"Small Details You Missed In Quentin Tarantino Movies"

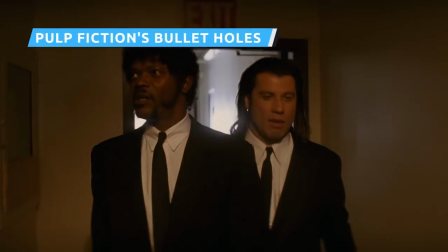4:09 The most prominent storyline in Tarantino's Pulp Fiction is one that follows hitmen Vincent Vega and Jules Winfield through Los Angeles.
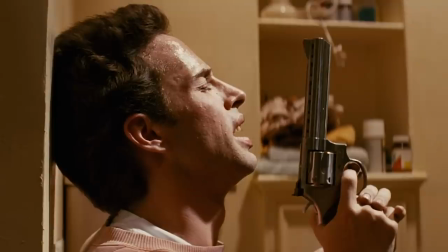4:16 While retrieving a briefcase belonging to their employer Marcellus Wallace, Vincent and Jules get into a gunfight with an unnamed character looking to avenge his friends.
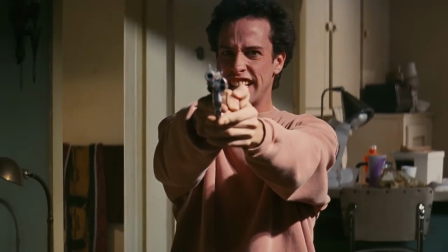4:23 Surprising the two assassins, the character completely unloads a pistol at them, but every bullet strikes the wall behind Vincent and Jules instead.
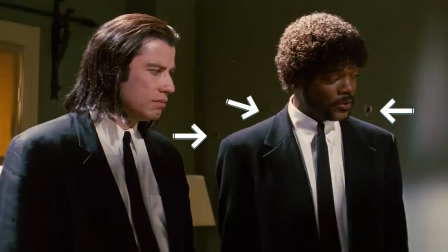4:30 In an oversight that made it into the final film, the bullet holes in the wall behind Vincent and Jules are present before the shooting even begins.
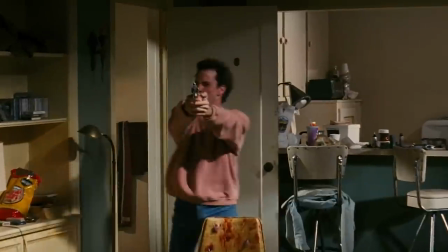4:37 This suggests that the scene of Vincent and Jules talking in front of the bullet-ridden wall was filmed before much of the following sequence.
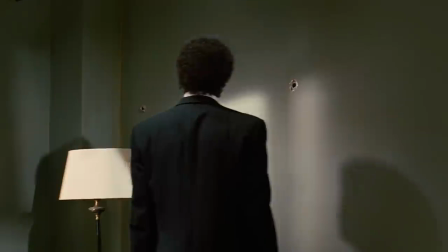4:42 The claims from Jules that divine intervention saved him and Vincent from mortal harm is a bit undercut by the knowledge that the bullet holes were there all along.
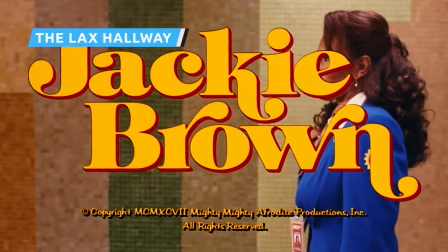4:50 The opening title sequence to 1997's Jackie Brown sets the tone for Tarantino's adaptation of Elmore Leonard's 1992 novel Rum Punch.
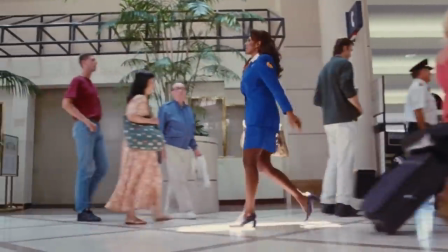4:58 From its grainy, color-saturated cinematography and Pam Grier's casting,
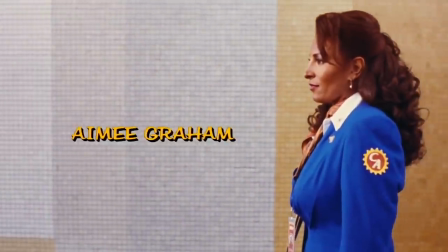5:02 to the 1973 Bobby Womack song Across 110th Street, Tarantino pays direct homage to 70s blaxploitation cinema.
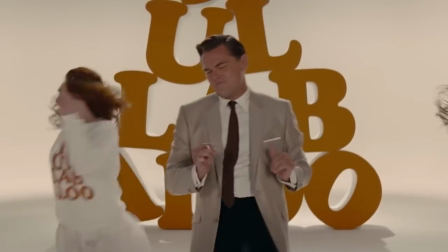5:09 The memorable sequence would later be featured in a direct callback by Tarantino in Once Upon a Time in Hollywood.
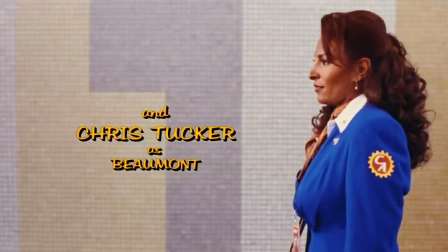5:15 Jackie Brown opens with the titular protagonist moving confidently through a brightly colored tiled hallway in LAX,
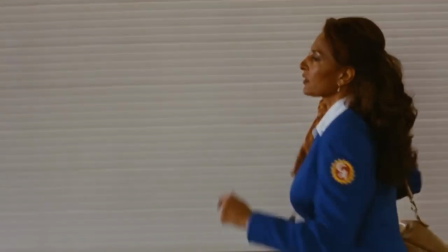5:21 before breaking into a run to board with flight passengers on time at the gate.
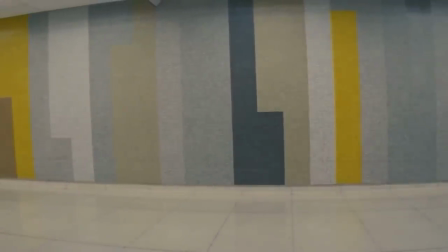5:24 The same hallway is featured in Once Upon a Time, when Rick Dalton and Cliff Booth make their triumphant return to Los Angeles with Rick's new wife, Francesca.
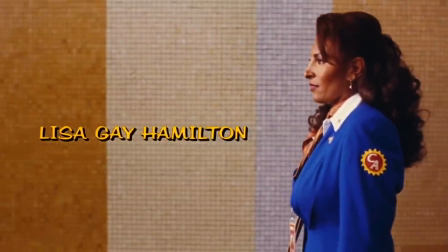5:32 In both sequences, the characters exude a sense of cool as they move through the airport, quietly hinting at their status quo before their respective narratives kick into high gear.
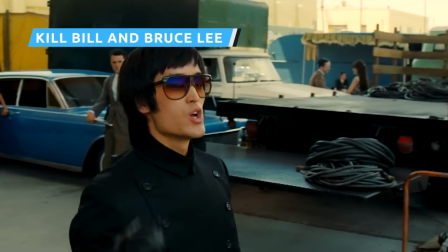5:40 Given how the late actor and martial artist is depicted in Once Upon a Time, Tarantino has a complicated stance regarding the legacy of Bruce Lee.
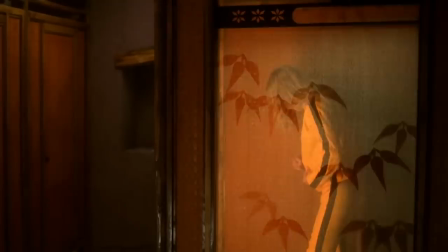5:48 However, Lee received a decidedly more favorable nod in Kill Bill Volume 1, with a bride's choice in fashion during her stay in Tokyo.
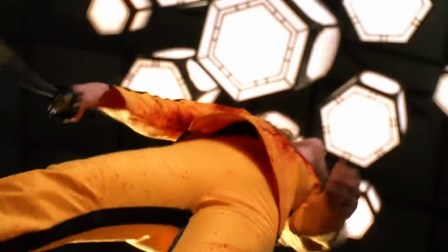5:55 From her cruise through the city on her motorcycle to her memorable sword fight in the House of Blue Leaves, the bride wears a black and bright yellow tracksuit and helmet evocative of Lee.
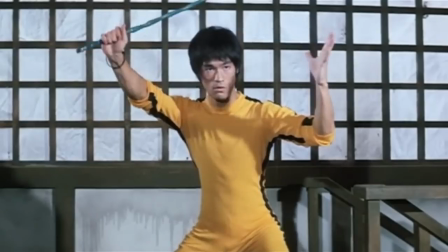6:03 This iconic outfit is a visual homage to the martial art legend's similar ensemble in his posthumously released final film Game of Death in 1978.
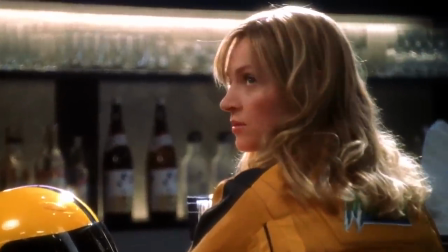6:11 The bride's iteration of the yellow and black outfit would become one of the most recognizable images of the character, with her wearing the tracksuit on the Volume 1 theatrical poster.
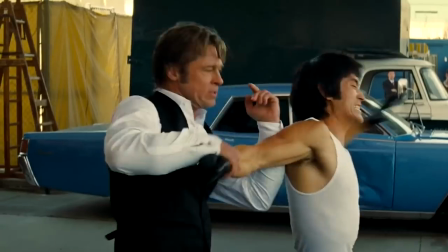6:19 How would the bride fare against Cliff Booth? Possibly better than Bruce Lee did.
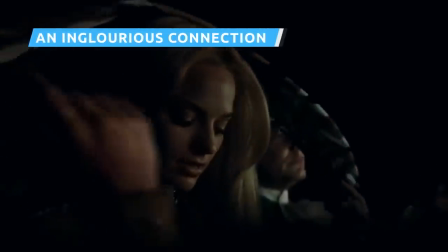6:28 Once Upon a Time in Hollywood blends real-life figures and true events in the 1960s entertainment scene with fictional characters and twists on established history,
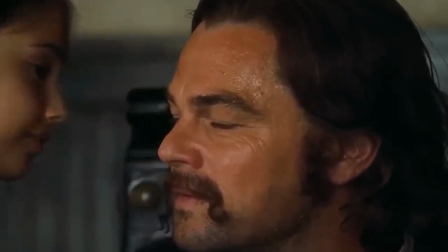6:36 all in service to Tarantino's love letter to 1969 Los Angeles.
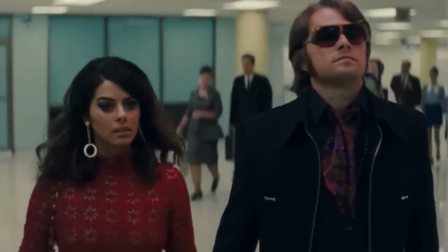6:40 A prime example of the blur between actual history and Tarantino's imagination occurs when Rick Dalton takes an extended sojourn in Italy, starring European films.
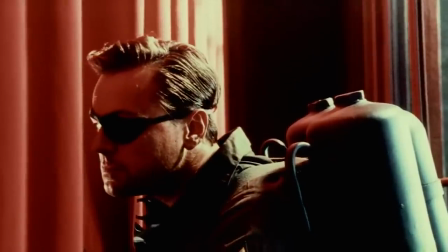6:49 Among the filmmakers that Rick works with while in Europe is a real director, one amusingly name-dropped in Tarantino's 2009 film Inglourious Basterds.
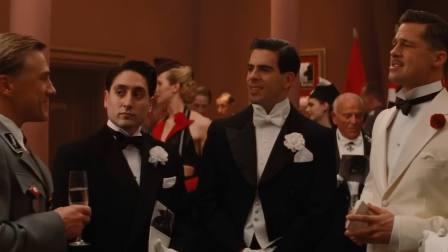6:57 While infiltrating a Nazi film premiere in Paris, Allied soldier Donnie Donowitz uses the alias Antonio Margheriti while posing as an Italian director at the event.
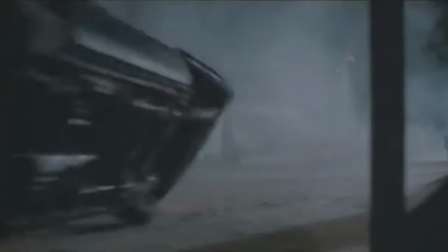7:06 Antonio Margheriti is an actual Italian filmmaker who directed feature films from 1960 to 1989.
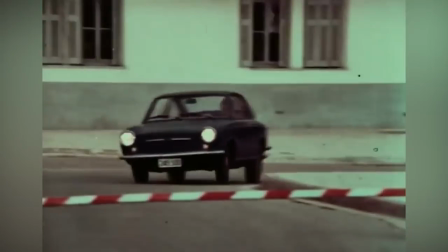7:12 He's also credited in Once Upon a Time in Hollywood for casting Rick in the fictional movie Operazione Dynamite.
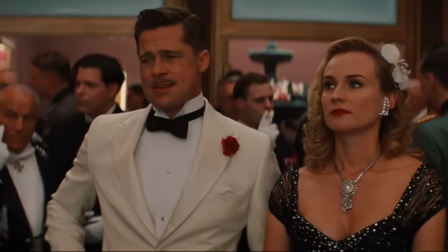7:19 Margheriti!
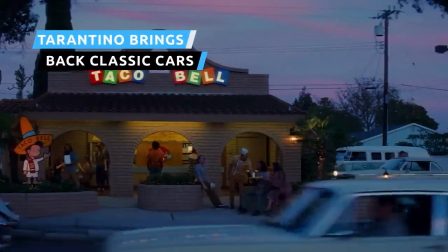7:21 Once Upon a Time in Hollywood is a lavish, painstakingly faithful recreation of Los Angeles in 1969, drawing from Tarantino's own memories of the city.
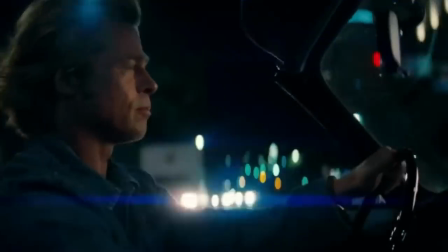7:29 One of the most prominent elements he includes in the film are the classic cars that Cliff Booth drives around LA, one belonging to himself and the other to his best friend and boss, Rick Dalton.
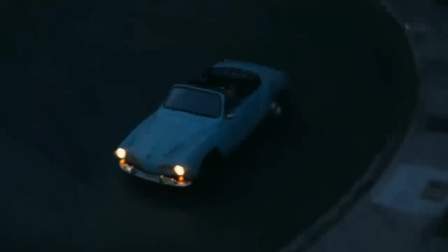7:38 In obtaining these throwback automobiles, Tarantino revisited some of the cars he had memorably used in his past projects.
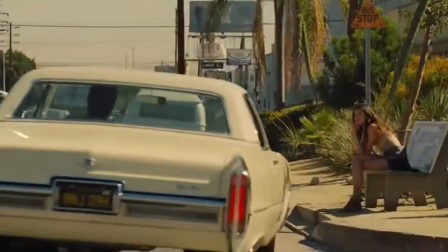7:43 Rick is chauffeured around the city in his yellow 1966 Cadillac Coupe de Ville by Cliff after receiving a DUI prior to the events of the film.
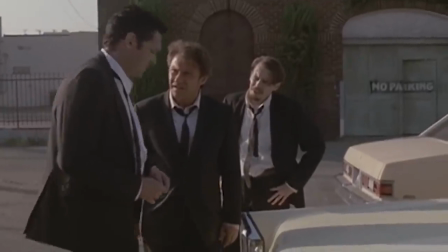7:51 That car was previously driven by Mr. Blonde in 1992's Reservoir Dogs.
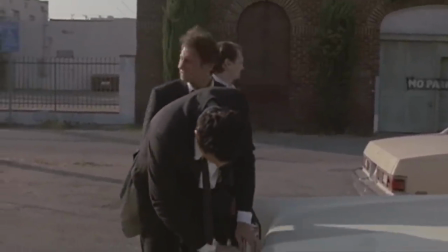7:55 The actual car is owned by Michael Madsen, who personally lent it to the production.
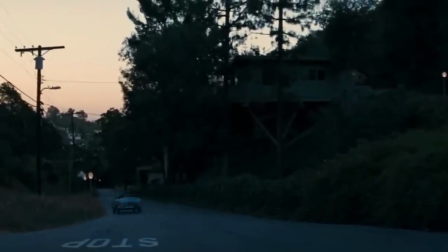7:59 Cliff himself, meanwhile, drives a blue 1968 Volkswagen Karmann Ghia, the same make and model previously driven by the bride in Kill Bill Volume 2.
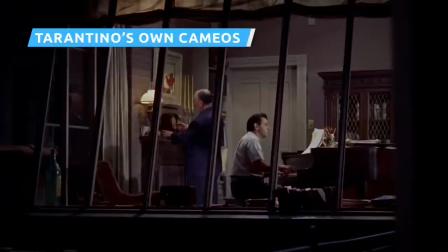8:08 Much like Alfred Hitchcock and other directors before him, Tarantino has made it a point to cameo in many of his movies.